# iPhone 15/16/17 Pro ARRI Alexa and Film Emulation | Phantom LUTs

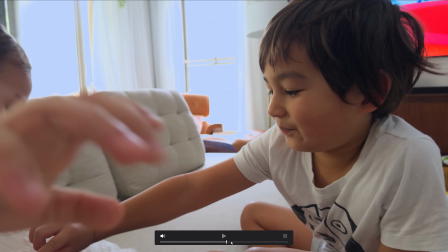249s
Now, a LUT, a well-designed LUT, we'll put that in the mids and the shadows and the highlights will roll off. to black and to white but you
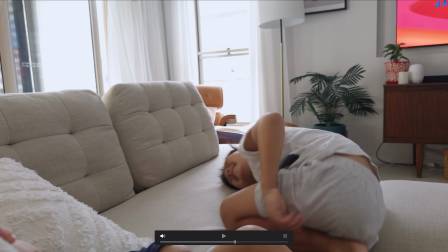257s
can see here you know when you compare it to my lut see how it's actually a balanced white on my lut whereas it's like again
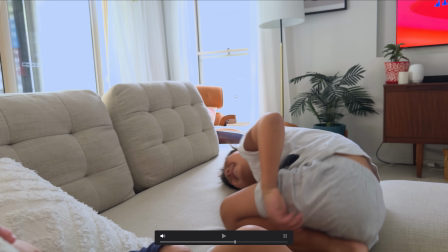265s
that bluey white even here in daylight i noticed the incredible harsh
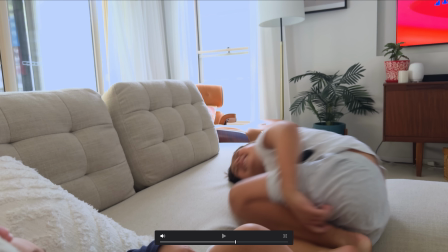270s
clipping point on the apple lut like it's just color color color color white like like it's just vanishes all the information whereas with my lut again
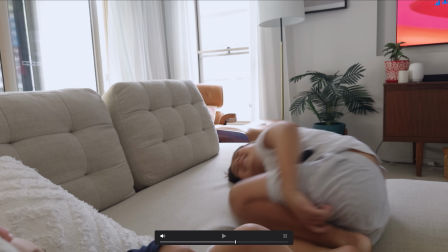279s
it's a bit more subtle the roll off in it it's because the saturation is getting
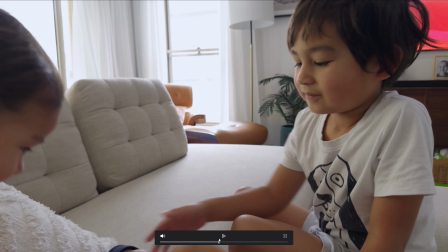284s
lower and lower as we approach white you know and a good example would be even here at the end yeah here so
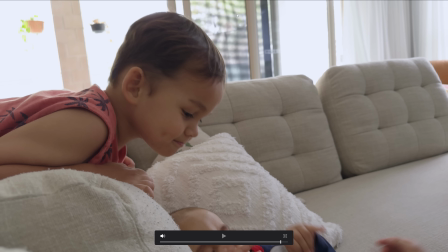292s
see here my lut um there's not a lot of color saturation there that's good because you want your eye to be drawn to the mids where there's most color and saturation
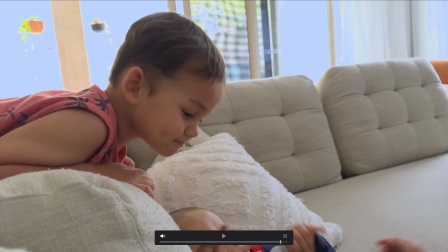299s
the apple lut look at this this incredible weird white and then this ton of saturation up here it's going to pull your eye every time same here this blobby
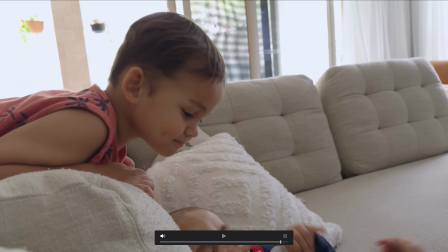309s
color is is not what you want so
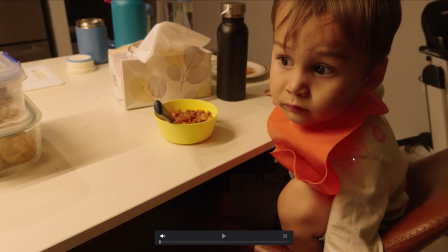313s
you know i'm gonna keep moving because trying to get this video short but um if you
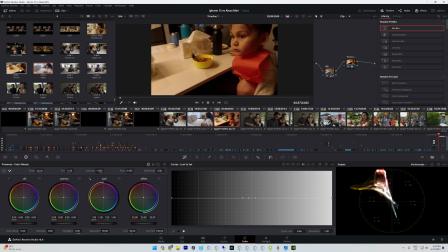318s
guys want me by the way to go into more any more detail about this let me know maybe i can do a live youtube live for the first time ever let me know in the comments okay so here uh here's another contrast between my lut and the apple lut
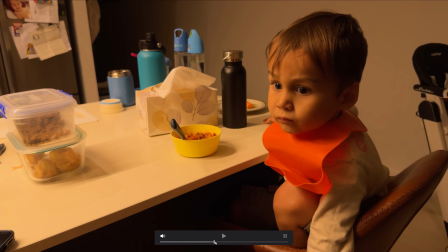331s
it's another effect of what we were just talking about so because the lut has a ton of saturation in the highlights you notice here this is very much
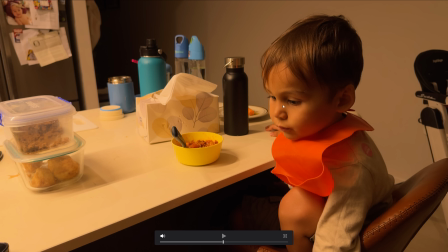340s
on the Apple LUT just one tone of orange and the skin is you know in this table extra great example the tables are really smeared yellow whereas in my LUT you get a much more complex dimensional like three-dimensional image you see the saturation of the color here
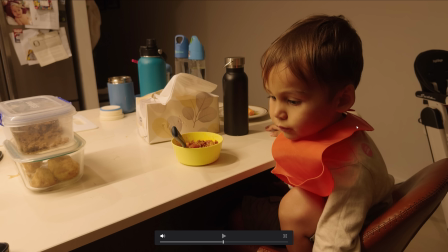356s
in the highlights it starts to work the color backs off a bit as a result you see look at the compare this orange bib and my light to the apple light my light the apple light a lot more feels more like what you would have seen on the day and again the white cleans up a lot when it's bright
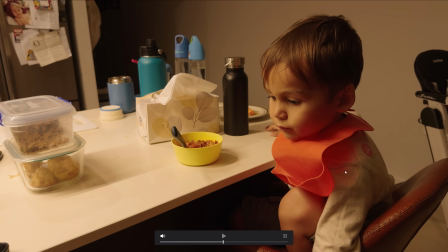372s
so you just get your eyes drawn here here there's less discipline in the in the in the distribution of color and the whole thing is just a big color fest and it's like just saturation isn't good like it isn't that's not a rich color a rich color is about
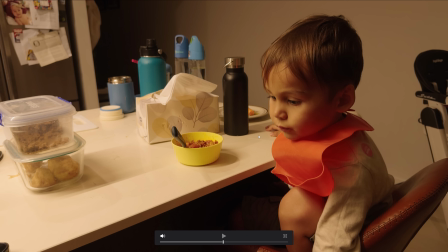389s
having the right saturation in the right places not in the wrong places uh
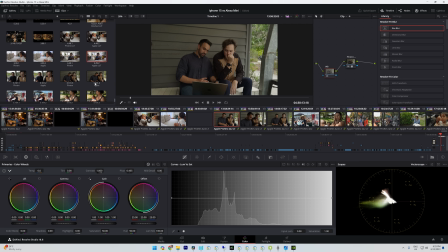394s
here's another one we're going to compare the outdoor scene look at the lut
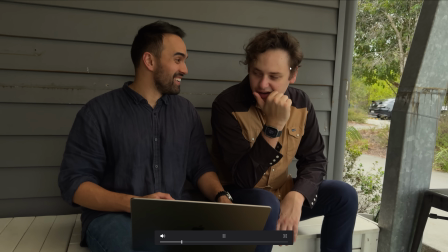398s
here look what it does to the skin the apple light it's not flattering it brings out a lot of the red
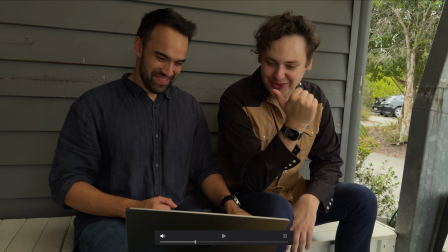403s
kind of blemishes you wouldn't want no actor or someone on camera would want those parts of skin brought out uh it's not very flattering and there's again a lot of saturation on the bright side of his face and we're going to put my light back on and now it doesn't look washed out but it looks more natural
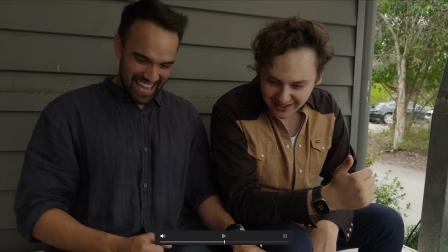421s
and cinematic and you can still see there's plenty of color in his lips you know we'll jump to this next setup here you know you can see
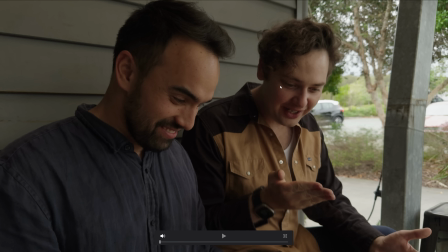428s
with my light there's still plenty of rich color saturation in the shadows
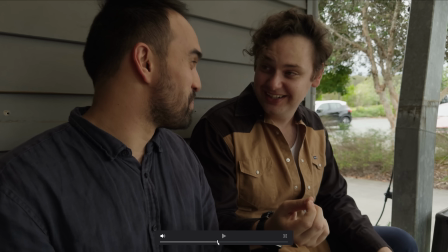433s
where it belongs but then with the apple lot yeah it's just it's just again less discipline the other thing is um shadow detail my lot
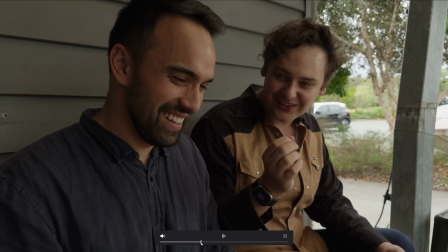447s
i spent a bit of time on this getting my lut right so it brings out a bit more
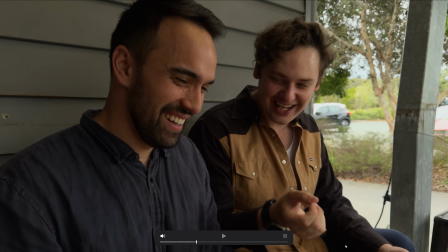451s
shadow detail the apple that crushes the shadows quite a lot my lut is a bit softer with the shadows that's
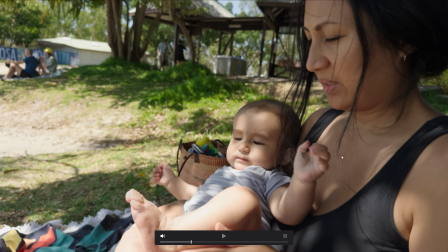459s
another good example a lot of dynamic range here the overexposed parts of my lut are dutifully you know they're washed out as they should be they look at the sky here right i'm to put the apple lot on three two one look at the sky here that odd blue nintendo blue
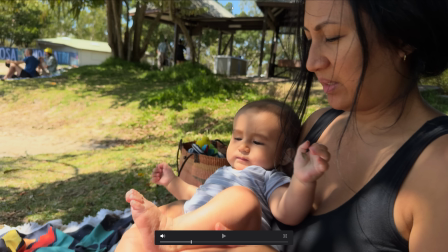475s
that really is cut out against that green and the skin as well the with the apple lot um it is too saturated whereas
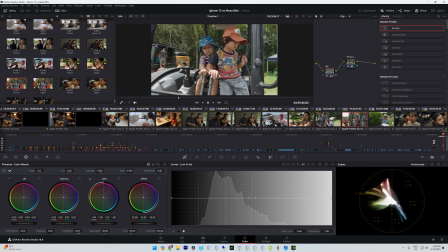485s
here you can see it's got more of a natural rendering so that's that's that part over guys um there's more i could talk about but we'll keep moving and uh
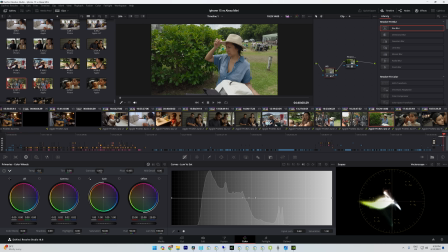494s
next section i'm going to talk about my recommendations for how to actually use the lot with the with the iphone